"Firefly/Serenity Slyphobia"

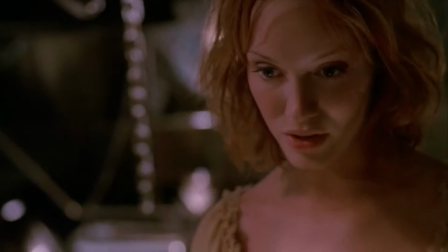Which doesn't lend a great subtext to the on-screen slyness. It's unclear whether or not either of them are really into it.
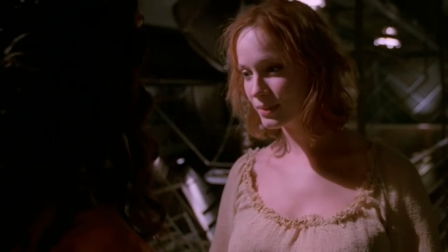Both play their roles, and then they stop in split ways.
You're good. You're amazing.
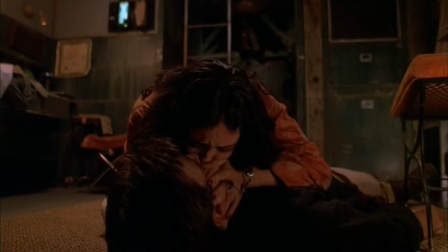Who are you?
Inara kisses Mal immediately afterward, as if to reaffirm her heterosexuality.
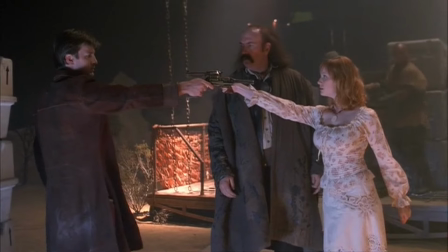And when we see Safran again in episode 11, Trash,
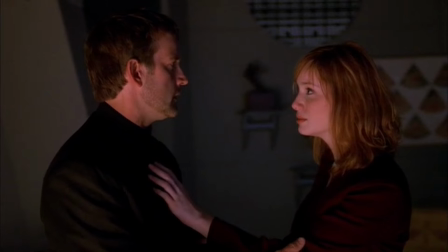we learn that she makes a pattern out of marrying people and leaving them for dead, and that none of her other marks were female.
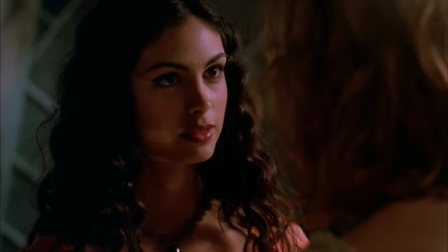It really does look like her attempted seduction of Inara was just an opportunistic use of her one main tool.
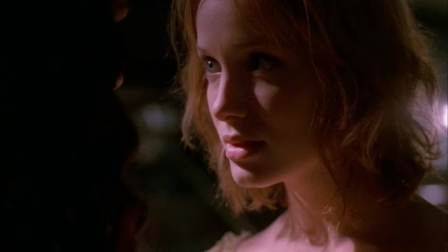The scene is also played for titillation to the straight male viewers, as are the other Saffron seduction scenes.
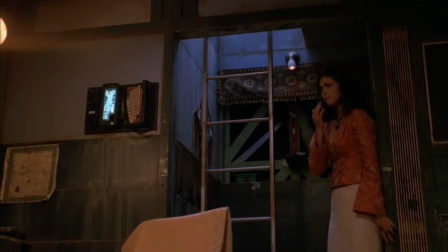Inara gets drugged by residual knockout drug on Mal's lips when she kisses him,
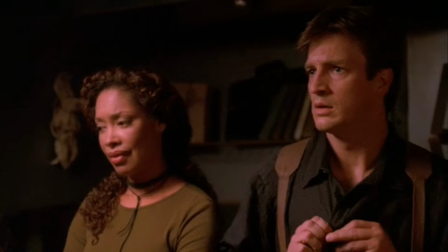but pretends that she just fell to hide the impulsive kiss, as part of the will-they-won't-they relationship.
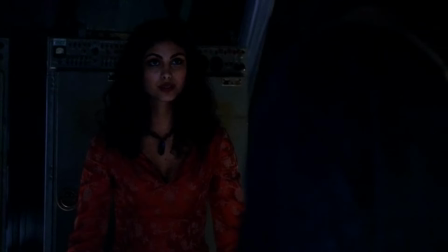When she reveals Saffron's seduction attempt to the crew,
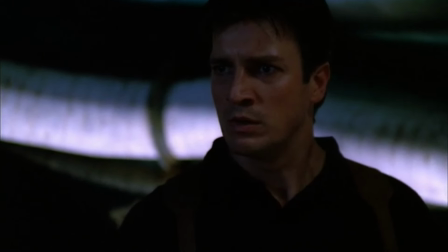we get a shot of Mal reacting to the sapphic activity like he's blown away by how outrageously sexy it is.
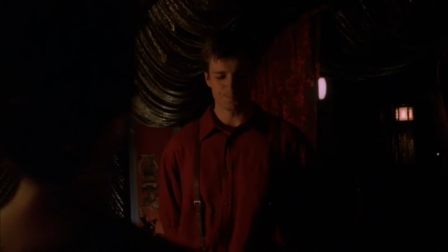At the end of the episode, Mal figures out that Inara was also drugged, but mistakenly thinks that it's because she let Saffron kiss her,
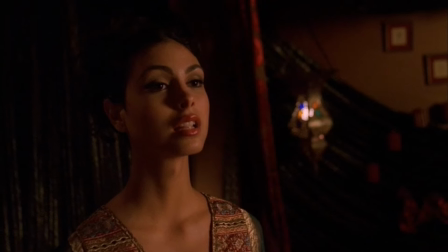and bounces away smug in his belief that Inara was equally as acceptable to Saffron's deduction as him,
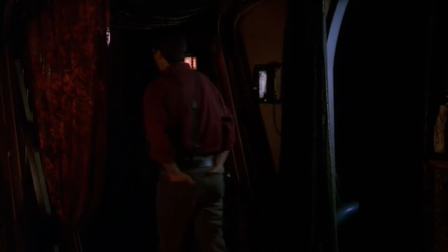but also with the subtext that he is a straight man finds that super hot.
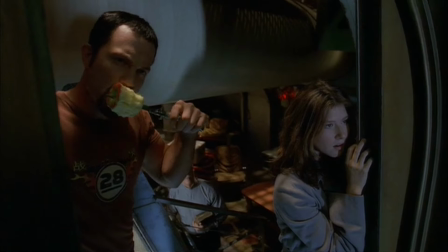This thematic subtext is made overt in episode 10, War Stories, written by Cheryl Kane,
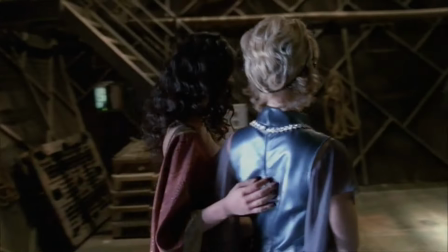in which Anara actually does take a female client, an unnamed Persephone counselor.
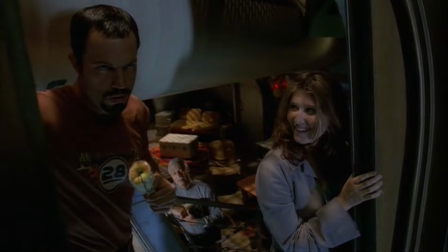The reveal of this is treated like a sexy joke. The gender of the counselor isn't made clear.
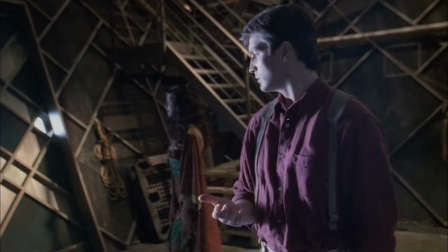Mal talks to the wrong person. Turns out the counselor is a woman! Hilarious sexy!
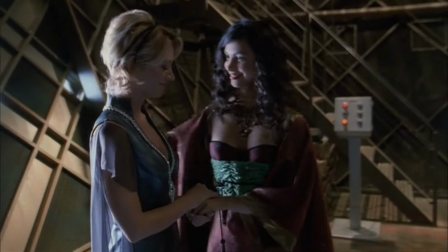This time we get reaction shots from four different people. Mal is surprised and humbled.
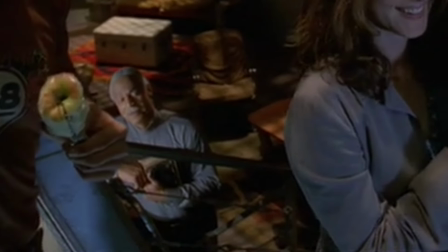Christian Priest Book quietly judges her because he's a religious conservative. Cute tomboy Kaylee is surprised, but finds them glamorous.
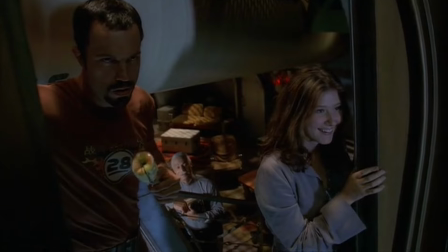And tough guy Jane just openly lusts after them.
I'll be in my bunk.
He does that later, too.
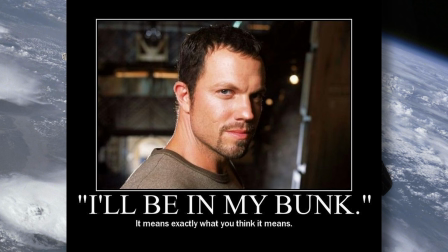I'll be in my bunk.
That became a really popular quote, by the way.
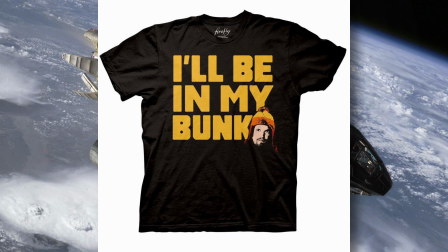A sleazy straight guy lusting after lesbians and referencing his intent to
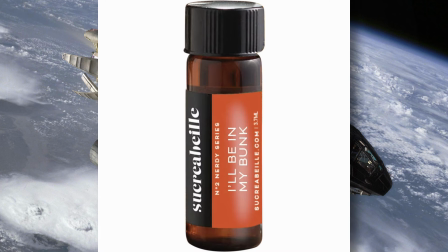masturbate over them got put on t-shirts and countless other fan-made merchandise.
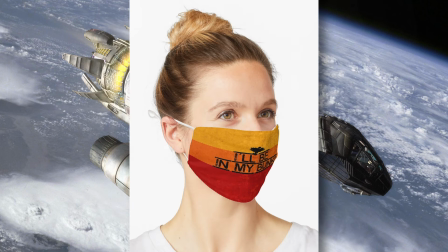Yeah.
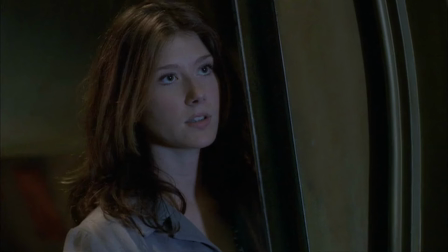Kaylee's is the best reaction, but her positivity is minimized, with Jane's ostentatious straight guy antics taking the focus.
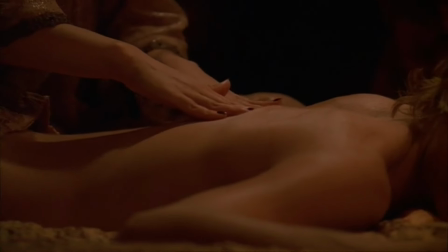As for Anar's actual interaction with the counselor,
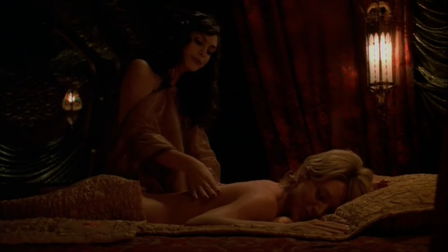it's performative in an exaggerated way to emphasize how unfamiliar she is with catering to a female client.
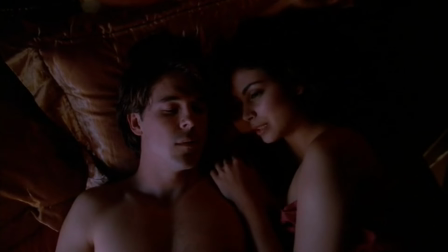even though the face she shows to male clients in other episodes lacks that exaggeration.
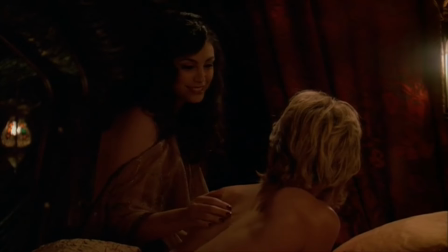They discuss the companion's service as like a break from being around men, like a spa day with benefits,
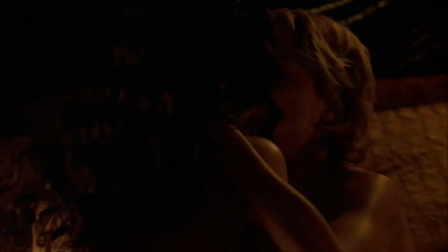and Inara acts like she realizes she can be herself around her while slipping into the show she gives male clients.
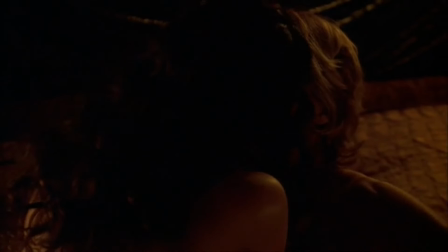They kiss, and that's it.
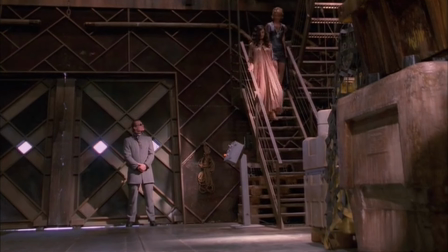It's the closest thing to a positive depiction of slyness, and it's a weird stilted scene that somehow feels both too erotic,
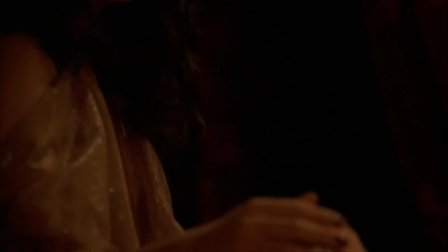as for the male gaze, and too chaste, as for the Fox executive's gaze.
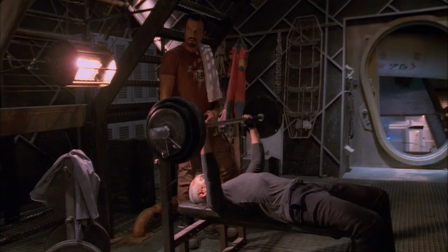Inara sees off the counselor with Jane Leering.
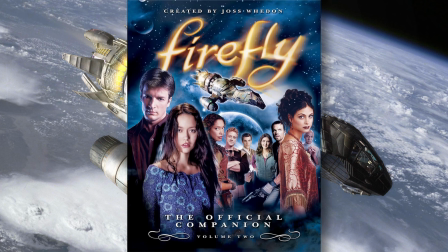In the original script, there's a sequence where Inara goes to the counselor's house and finds her husband who knows nothing.
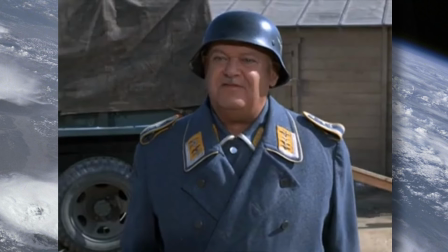I know nothing! Nothing!
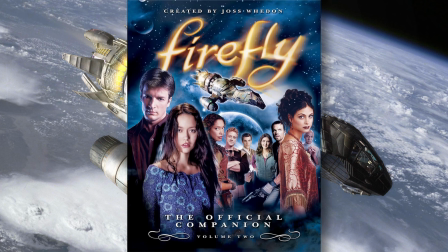The counselor has been sneaking off in secret, and this would have been a depiction of a lesbian in the closet.
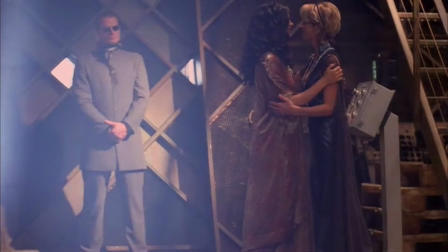Perhaps that was too much for the Fox executives. Overall, it's not great lesbian representation,
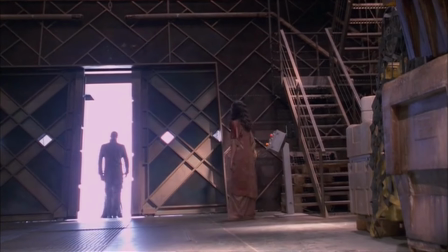and it's at best a sign of better things to come that we never got because the show was cancelled.
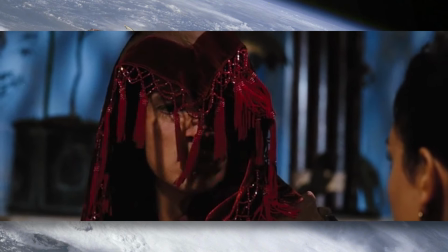That's not to say that the show is otherwise devoid of slyness.